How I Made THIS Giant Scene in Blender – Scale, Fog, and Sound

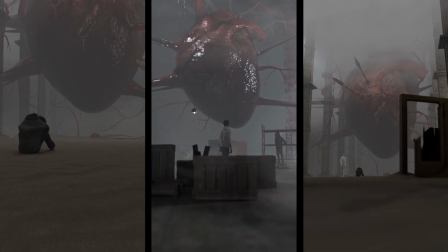Making giant stuff in 3D is really cool. Giant thing in the middle of tiny objects, stuff like that.
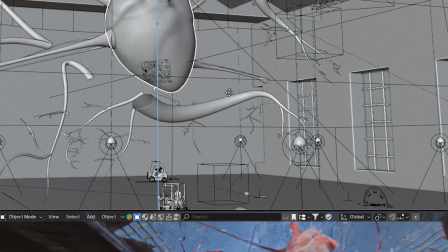It's pretty cool. But the thing is, it's kind of tricky to do. And I always thought it would be as easy as taking an object, scaling it up to a size of a country or something.
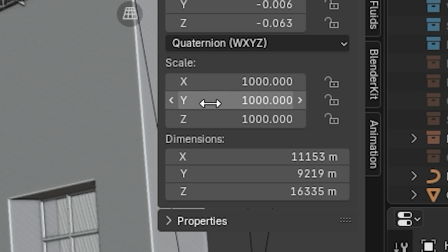You know, just adding a couple of zeros to the scale and placing it, and boom, it will look cool.
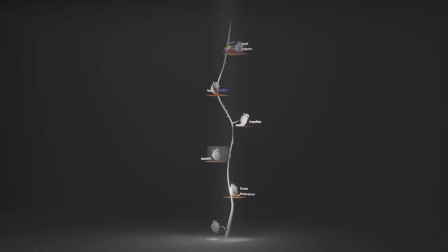But no, when you come to do it, it's not like that. So I just wanted to go over some main things that really took my render.
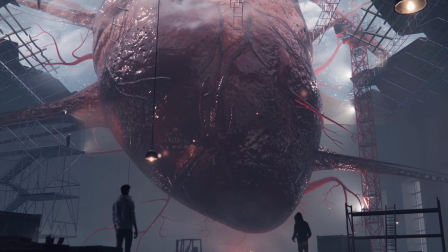I know it's still not like a 10. I think it's more like 7, but still those points took it from like a 2 to a 7.
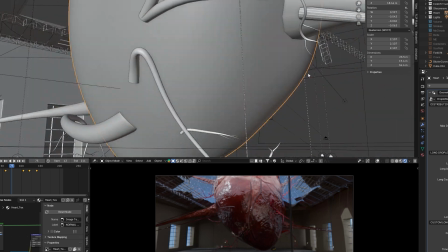Stuff like camera angle and adding some elements that really make it look like a big thing.
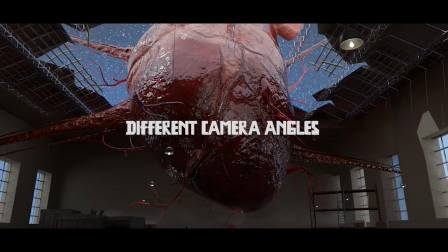So let's start with the camera stuff. I think it's really important because it like changes it from a 2 to a 4.
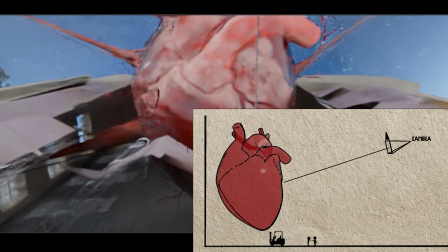For example, placing the camera at the level of the giant thing, whatever your giant thing is, it's not gonna feel huge because you're like standing taller than it.
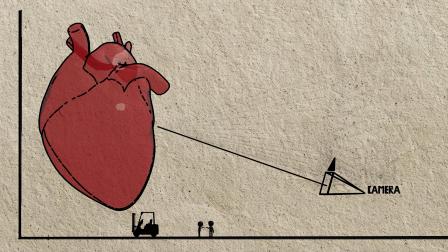A cool little simple trick is to place the camera like this at a low angle, going from there to here.
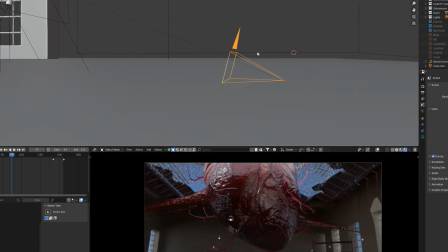Now my camera is almost at the ground level.
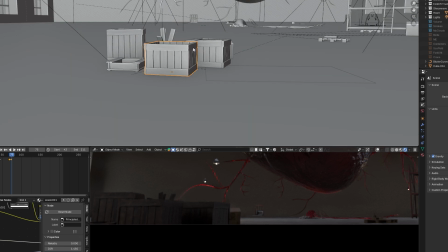It also helps to show some of the stuff that's on the ground that we see in real life, so our brain automatically sees the giant thing as a giant thing.
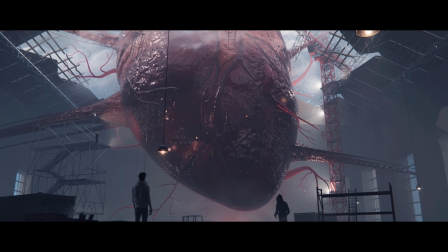Also change the aspect ratio of the camera to be more like cinematic than our standard 16:9.
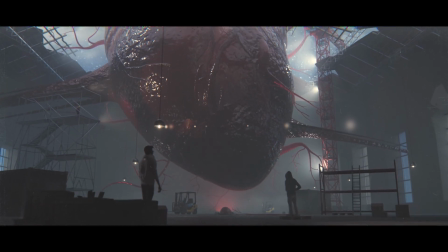That helps too in giving it like more cinematic view.
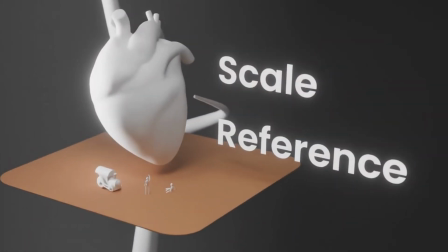Okay, next up, the point that we have is basically adding different things for scale reference.
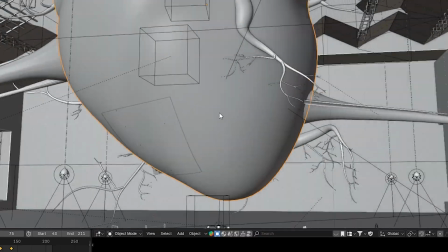So obviously I'm putting the giant heart in the center of a warehouse, breaking the roof of it,
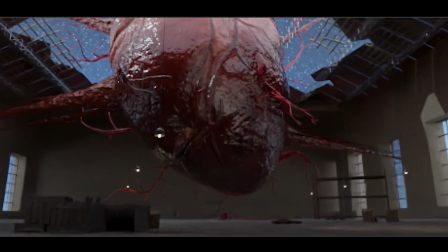but I don't think it's enough to convey the sense of scale, so we need things around it that are smaller than it.
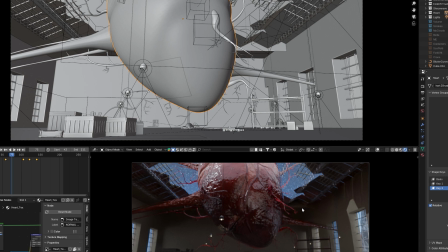Let's go over the things I added in this scene. Let's start with these like green screen footage of me myself.
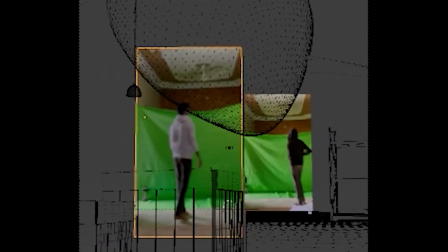So basically I recorded myself walking in front of a green screen like this and added these tiny me in this huge scene,
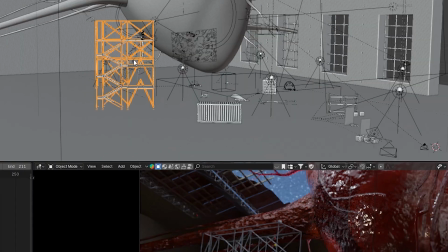these containers near the bottom of the heart, and this scaffold near the heart. This was pretty cool.
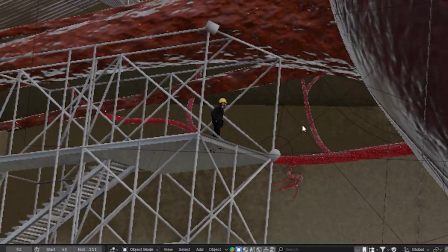And I had also added this guy, this construction worker over it. He's walking on the scaffold and looking at the heart.
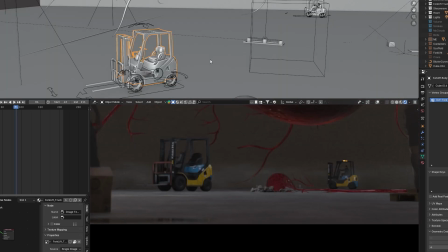Also added these forklifts.
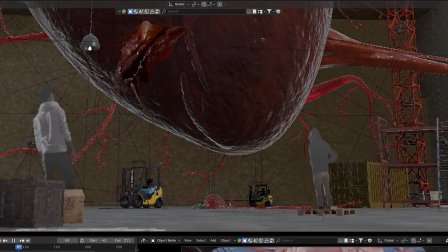One of them is moving at the back and the other one is right here, just beneath the heart.
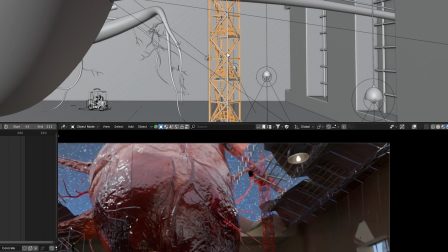This was pretty cool, this crane. It's almost the same size as my heart.
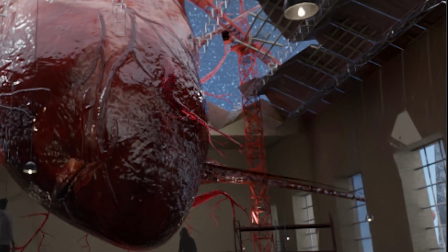They're supposed to be pretty big, so if it's the same size, then it sends the message that my heart is really big.
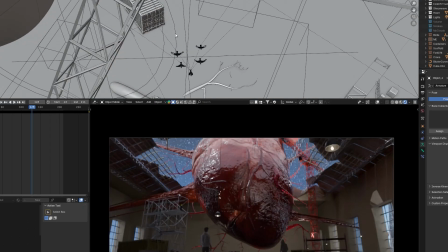Of all these reference scale elements, these birds were my favorite, I think.
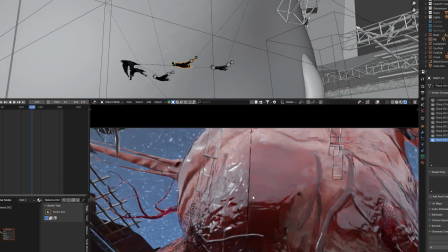Look at them, so tiny, flying across the frame as the video plays.
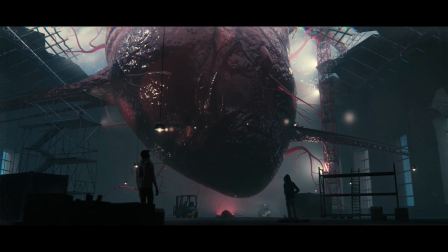So yeah, for scale reference, these were the things that I used.
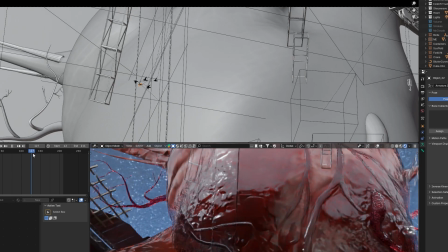Animating these elements or moving them is a cherry on top, because if these tiny things are moving really slow across the frame,
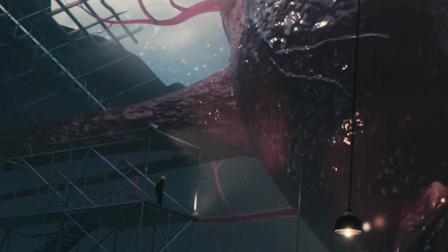then your brain thinks that that area must be really huge. These reference objects are a pretty cool thing.
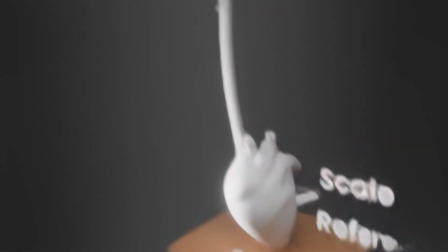Fill your scene with these and you will be good. Next up is volumetrics and fog and mist and all that cool stuff.
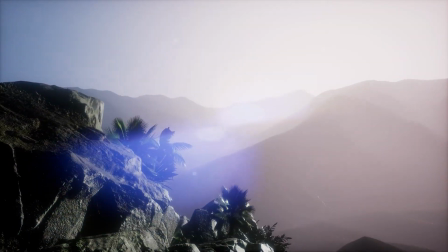I mean, depth is everything in these type of shots.
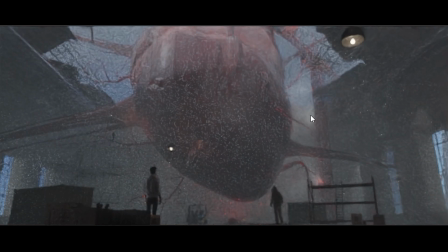Like if it's 3 or 4 right now, then I think this volume thing is taking it to like a solid 5.75.
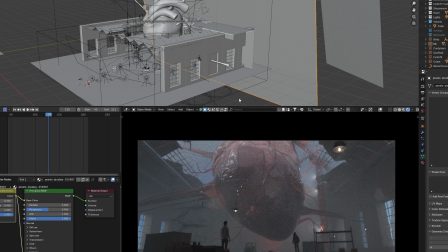It takes significantly more time though to render, but if that's an issue, you can also use mist.
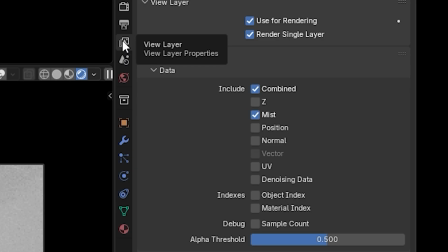In your view layer tab,
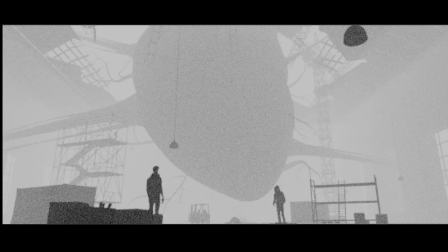you can enable this mist thing and render it out separately and use that as a screen or add mode over your render. That could work too.
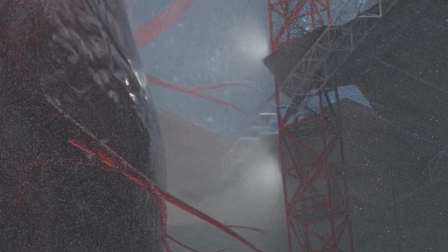I ended up using the actual one because also for the lights, wherever there is lights, it adds this global illumination type of thing. I am not sure if that's the term to use here, but you get the idea. If I turn that off, you see how bad that looks.
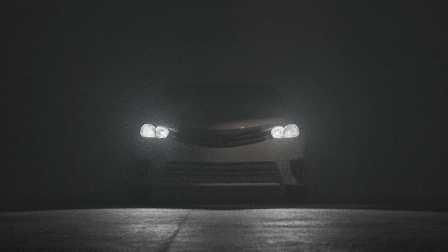Almost all of the time it enhances most aspects about your render, so there's no reason to not use it if you can.
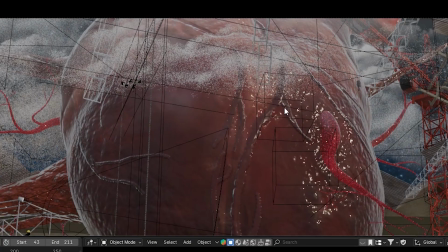Also at the top of the heart there must be clouds, right?
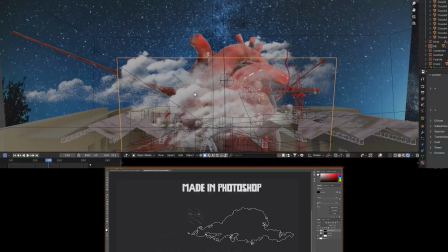It's really huge, so it must be touching the clouds, so I added these PNGs and there's a lot of these.
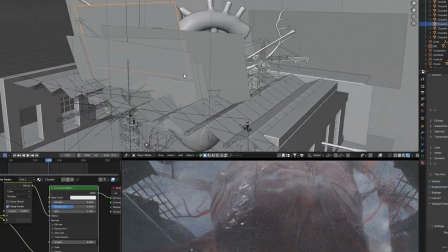All these planes you see at the top of the heart, these are all cloud PNGs.